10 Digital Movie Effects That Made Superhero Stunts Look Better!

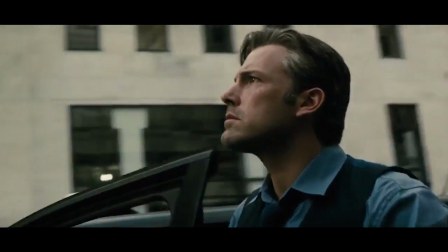[0:03]
The cinematic world of Marvel and DC may feel real on the screen, but much of the creation is done thanks to the amazing CG work by talented special effects artists.
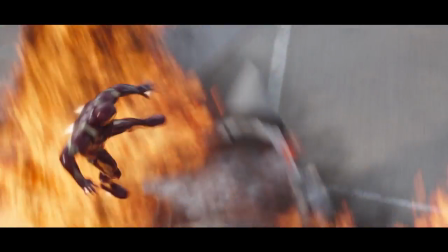[0:12]
The blend of these effects with real performers has created some spectacular movie stunts that led to unforgettable moments on screen.
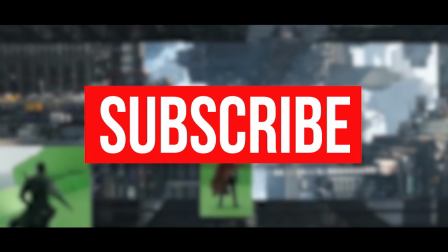[0:18]
Check out our awesome video, but before you do that, click subscribe. You'll join our notification squad and be the first to know of new content.
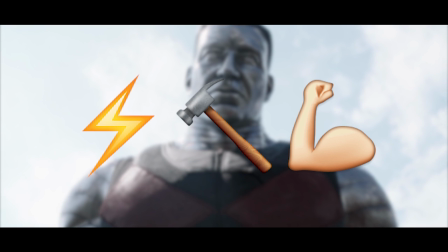[0:24]
Can you guess which movie is represented by these emoji? Stay tuned at the end to find out. Let's count em down.
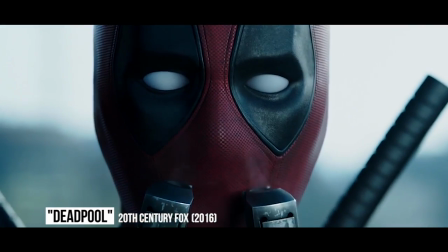[0:31]
It's pretty safe to say that Deadpool broke the mold for superhero films.
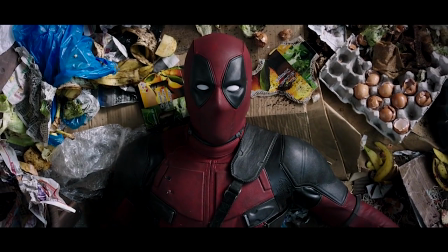[0:35]
The R rating, intense violence, and constant breaking of the fourth wall all helped contribute to a huge hit for the mutant hero.
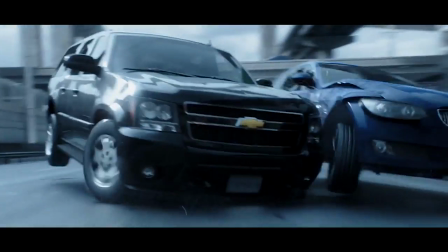[0:42]
To help set up audience expectations and showcase a different tone, the film had to start off with a captivating scene that served as a blueprint for the rest of the movie.
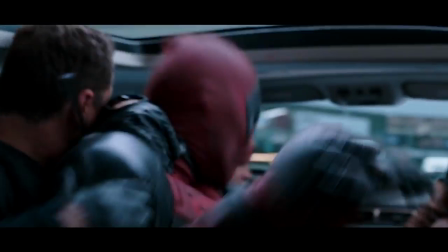[0:50]
Using a blend of some incredible CG effects, Deadpool did exactly that, and audiences were hooked just minutes into the film.
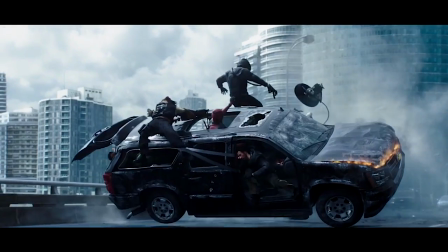[0:56]
The opening scene starts out with a shootout on a highway. Impressive CGI was used to freeze all the action mid-air and showcase the opening credits.
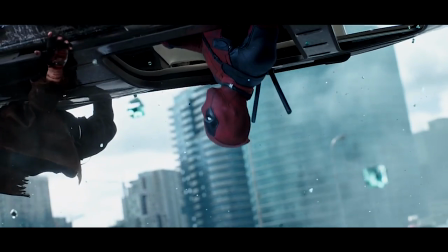[1:04]
Bullets froze in air, bodies flew to the ground, and Deadpool stuck his head out the skyroof of an SUV.
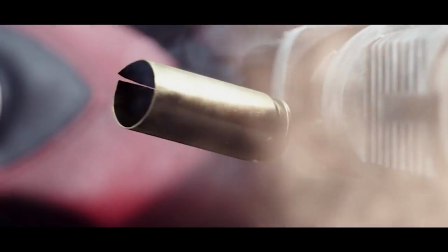[1:10]
This was followed by the great 12-bullet scene. In the CGI-filled scene, Deadpool killed all of the goons using just 12 bullets in very creative ways.
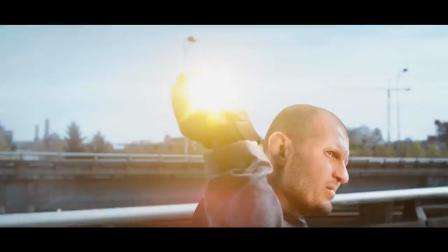[1:18]
As the bullet shells flew through the air, we could read the number on each one, along with the kills.
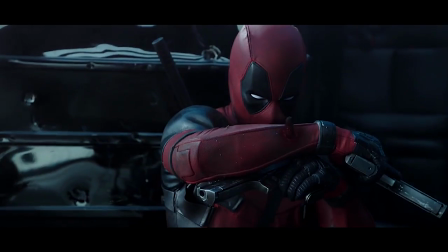[1:23]
We see a bullet go through Deadpool's arm and watch as it instantly heals itself.
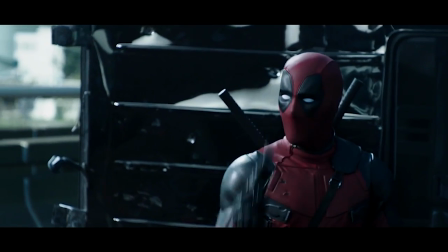[1:27]
All the while, the scene felt real and authentic as it took place during the daylight and on a crowded highway area.
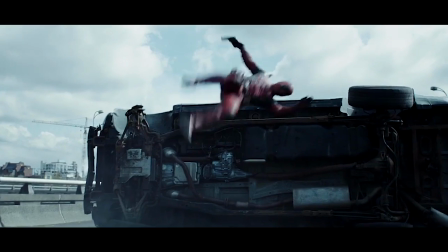[1:33]
This was just the first scene of many to showcase the authentic-looking CGI used in the movie. One of the other very impressive uses came with the creation of the CG character Colossus.
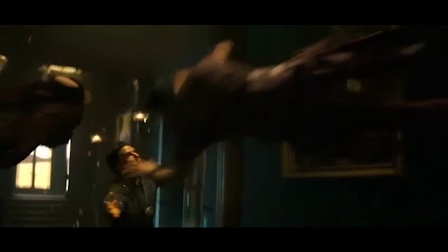[1:43]
One of Marvel's most ambitious superhero films was the action-adventure origin story Doctor Strange. starring Benedict Cumberbatch as the title character.
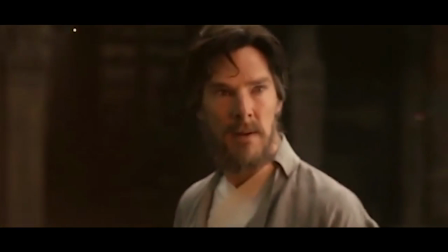[1:51]
The movie enters a world not as well known to mainstream movie audiences.
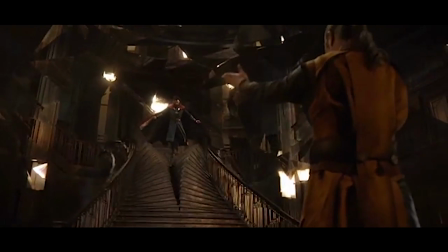[1:54]
Not only did Marvel make a movie based on the cult hero, but they had to create a visual world with multiple dimensions and very complicated set designs.
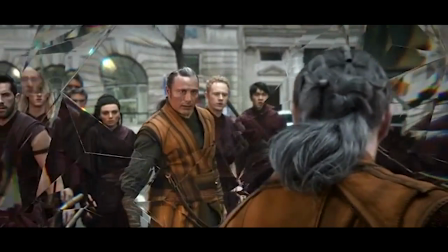[2:01]
Well, it all paid off. The biggest highlight in Doctor Strange comes when the characters visit the land known as the Mirror Dimension.
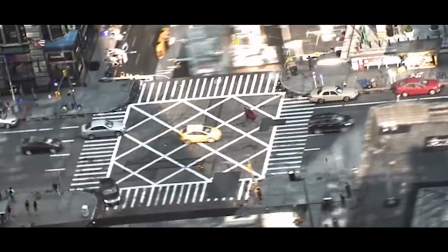[2:08]
Sure, Inception may have been the first to showcase a surreal world with such authenticity, but it was Doctor Strange that perfected it.
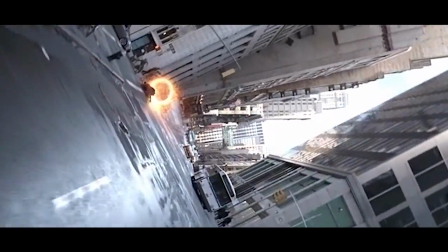[2:14]
Gravity isn't an issue in the Mirror Dimension, where cars drive horizontally, vertically, and onto streets facing all types of directions.
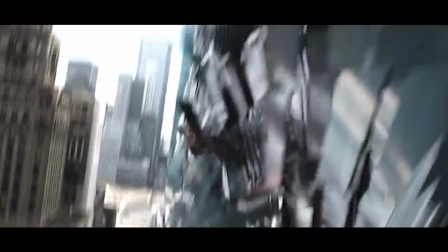[2:21]
Buildings change shapes and reform like some type of psychedelic window screensaver.
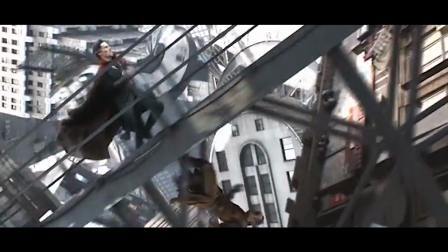[2:25]
The whole world becomes even more impressive when Doctor Strange enters it and showcases some of his heroic actions.
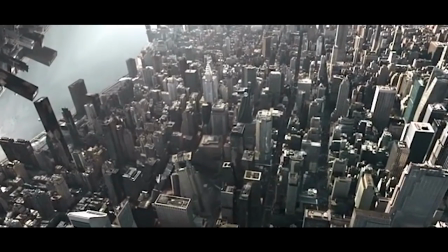[2:31]
Buildings shift. Angles may seem confusing, but once you adjust to the different angles, it actually makes the mirror dimension feel real.
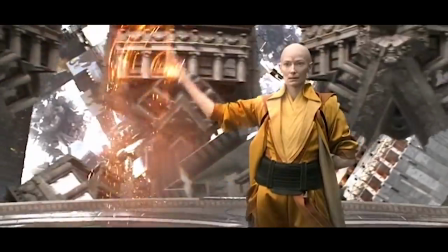[2:37]
The whole dimension was crafted digitally, setting new standards for future movies. It makes The Matrix look like a PS2 game when you're comparing the effects side by side.
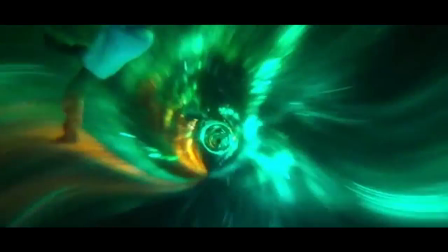[2:45]
There's no word yet on the exact release date for Doctor Strange 2, but you can expect them to explore this visually stunning world even further for the sequel.
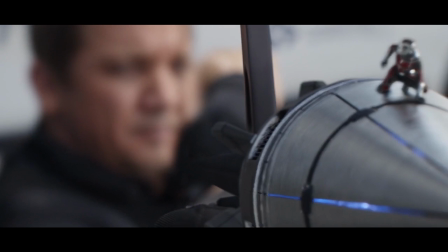[2:53] You buckled in? Yeah. No, I'm good. I'm good, Arrow guy. Let's go! Let's go!
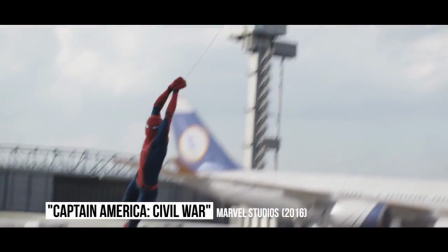[2:58]
Captain America Civil War Captain America Civil War is basically a CGI bonanza.
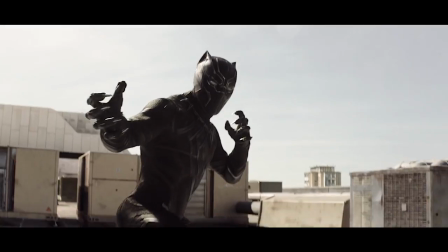[3:03]
New heroes like Black Panther tore through the streets. Spider-Man made his Marvel Cinematic Universe debut.
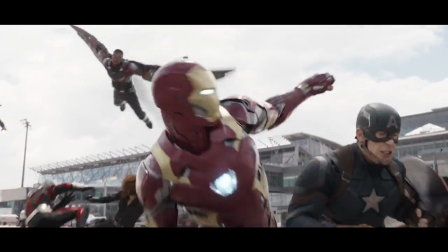[3:08]
Old favorites like Iron Man and Captain America showcased their great powers. Even with all of this, there was one hero in special effect that really stole the whole movie.
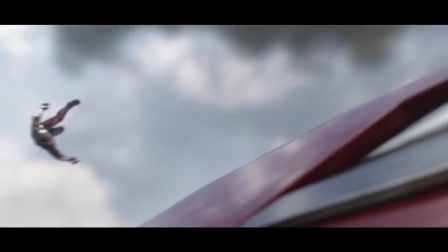[3:15]
Enter Giant Man. In the 2015 film Ant-Man, fans only got to see the hero shrink down to a normal size.
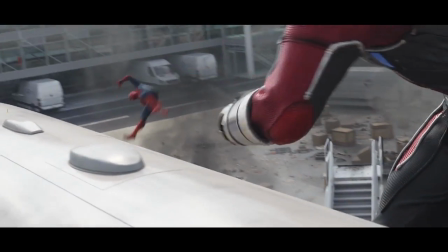[3:21]
Then came Captain America Civil War, where Ant-Man got to showcase his newest power.
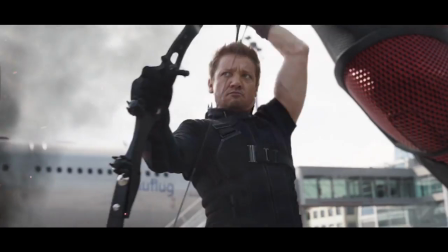[3:25]
During the giant airport battle featuring heroes like Hawkeye, Black Widow, and the Black Panther, Ant-Man used the Giant Man power to turn an enormous size.
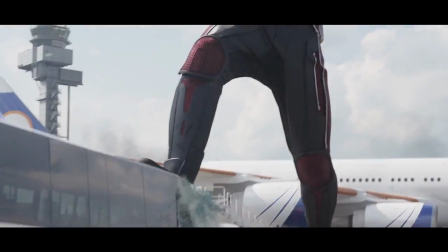[3:33]
Among the chaotic battle, the Giant Man transformation added humor, great action, and a nice change of pace to the action.
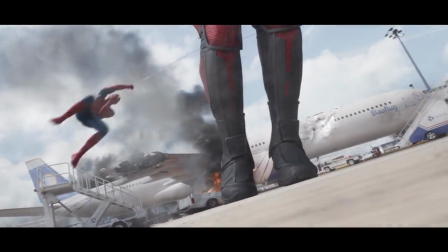[3:39]
Giant Man's triumph ended when Spider-Man wrapped his legs in webbing, and Iron Man nailed a double flying uppercut with the assistance of Warhammer.
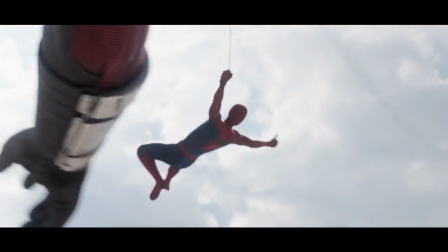[3:45]
Not only was the CGI done beautifully, but it was mixed incredibly well with other heroes like Scarlet Witch and Vision.
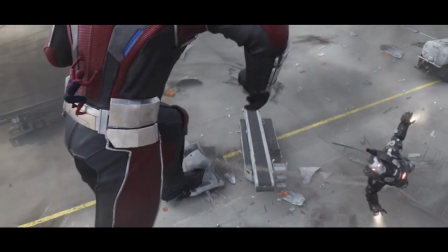[3:50]
The scene wasn't overly long, but it did give a nice preview of what's to come in the Marvel sequel, Ant-Man and the Wasp.
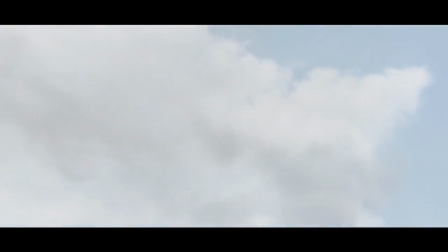[3:56]
Hopefully Giant-Man returns for a few more action scenes with different purposes and some great action.